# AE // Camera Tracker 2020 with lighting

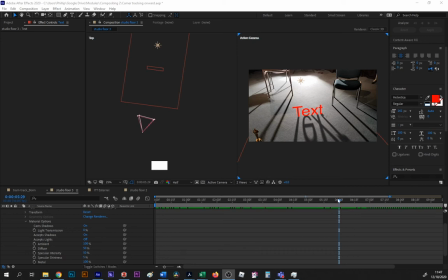[0:02]
Okay, so this is the finished result. The text tracked into the scene with a virtual camera recording the text. A shadow catcher catching the shadow and a virtual light casting that shadow onto the shadow catcher.
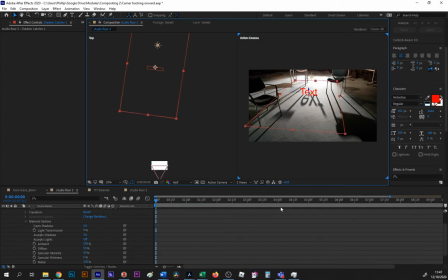[0:22]
Okay. I was clipping it slightly there. That's it there. Okay, so I'm going to go back to the point where I would have just finished
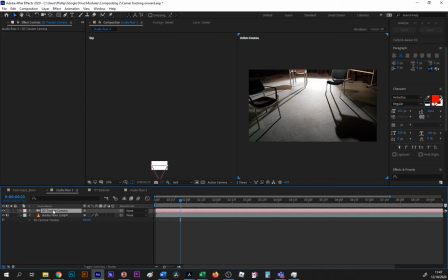[0:36]
analyzing the scene.
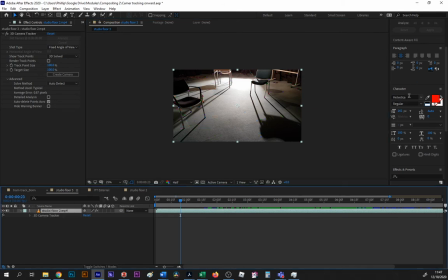[0:42]
So when you select your layer and go up to your camera tracker, you just go track camera. That'll set off an analysis. You get a blue banner, and then when that's done its thing, you will see this. Okay.
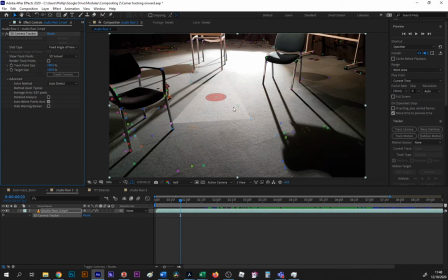[0:55]
Now, so what we're looking at here is we're looking at the track points, and we're looking for a good ground plane on which to attach our text. The text gets attached to the target, which is the red circle there. So I'm going to look for something around here.
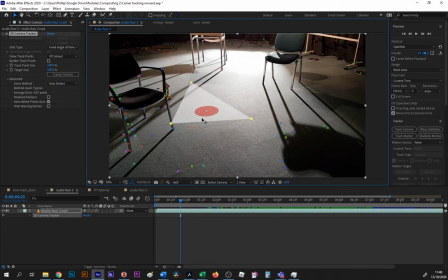[1:11]
I'm going to click to fix that and then see if it moves nicely in perspective. You can add in additional points if you want. I'm actually going to leave it with just the three, and I'm going to go right click, create text camera.
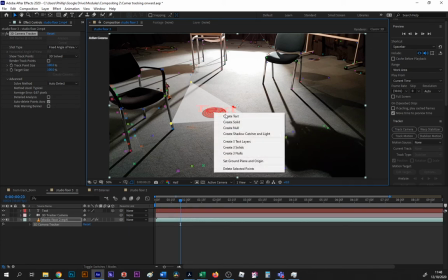[1:28]
Then I'm going to go right click, create shadow catcher and light.
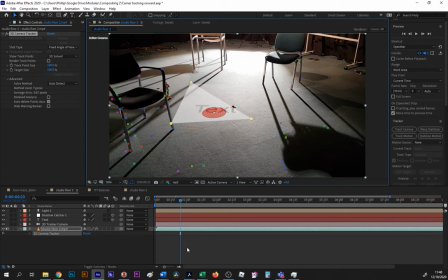[1:33]
So first thing I would do before I go off doing any more work is to just see how well that tracks in.
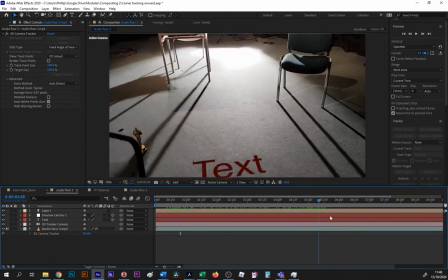[1:40]
And it tracks in quite well. It's a little bit forward in the scene.
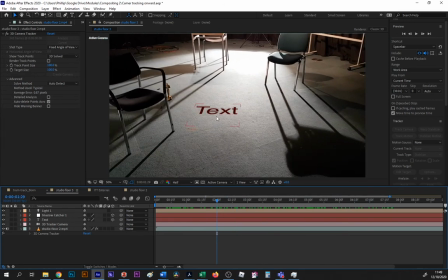[1:49]
Now this is actually something we can talk about, in that if you attach your object here, you do have the option of moving it back, and it should still retain the trackable nature. But the further you move from the point at which you attached your object,
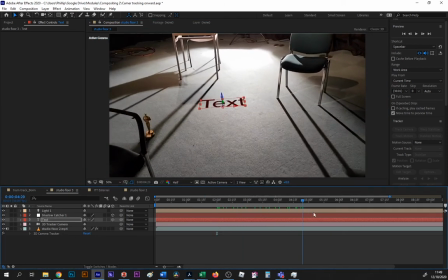[2:05]
the more drift and errors are going to come into your shot.
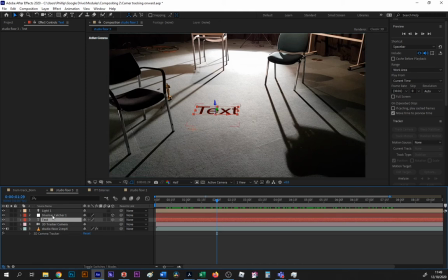[2:10]
So I'm going to leave it there, but I would suggest that you attach it a little bit further back in the shot. Next step, I'm going to flip the text upwards so that it is standing, and I'll use my rotation tool, go over the x-axis, hold down shift, pull that forward.
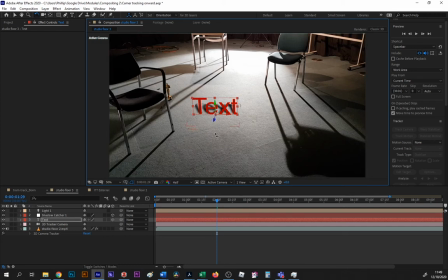[2:25]
So that is now upright, perpendicular to the ground plane and visually to the floor. The shadow is being cast from a default light position to the right hand side of the camera, and the shadow catcher is very small, so it's not fully catching all of the shadow.
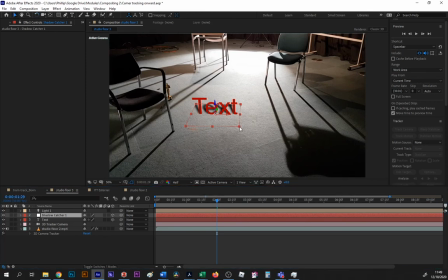[2:42]
Now, the shadow catcher isn't a visible object, and if you want to make sure that it's always going to catch the shadow, there's no harm in spreading it off nice and wide.
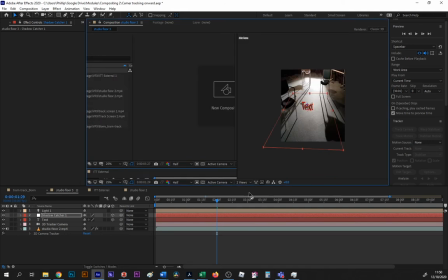[2:53]
Next thing we do is we go into two views, horizontal, so we can see our camera and we can see our light.
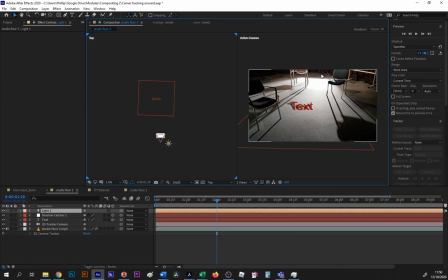[2:59]
The first thing we need to do is to try and move this light to where we would assume the original light in the scene to be. So I'll make sure I'm hovering over the z-axis and drag that back there, and then pull it in along the x-axis so that it is behind the text.
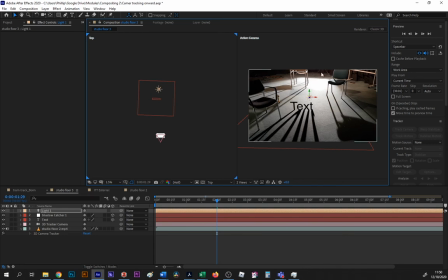[3:17]
You can actually see the base of the light stand here, so that's roughly where we're looking to go. And the last thing we can do then is raise the light up so that it is more in line with the original light between the text and the light. So you can see here that the shadows look pretty well laid out here, and that they're kind of matching the shadows over there.
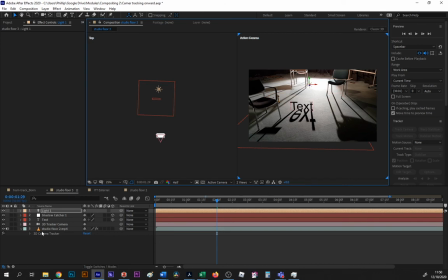[3:36]
So from here, really it's just a case of manipulating the shadow by bringing down the darkness. Not too much, because you want it to stay roughly the same as this and this.
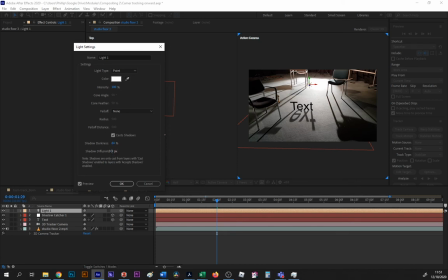[3:50]
And you can change the diffusion to make it a little bit softer, a little bit more kind of blended into the background. Click OK.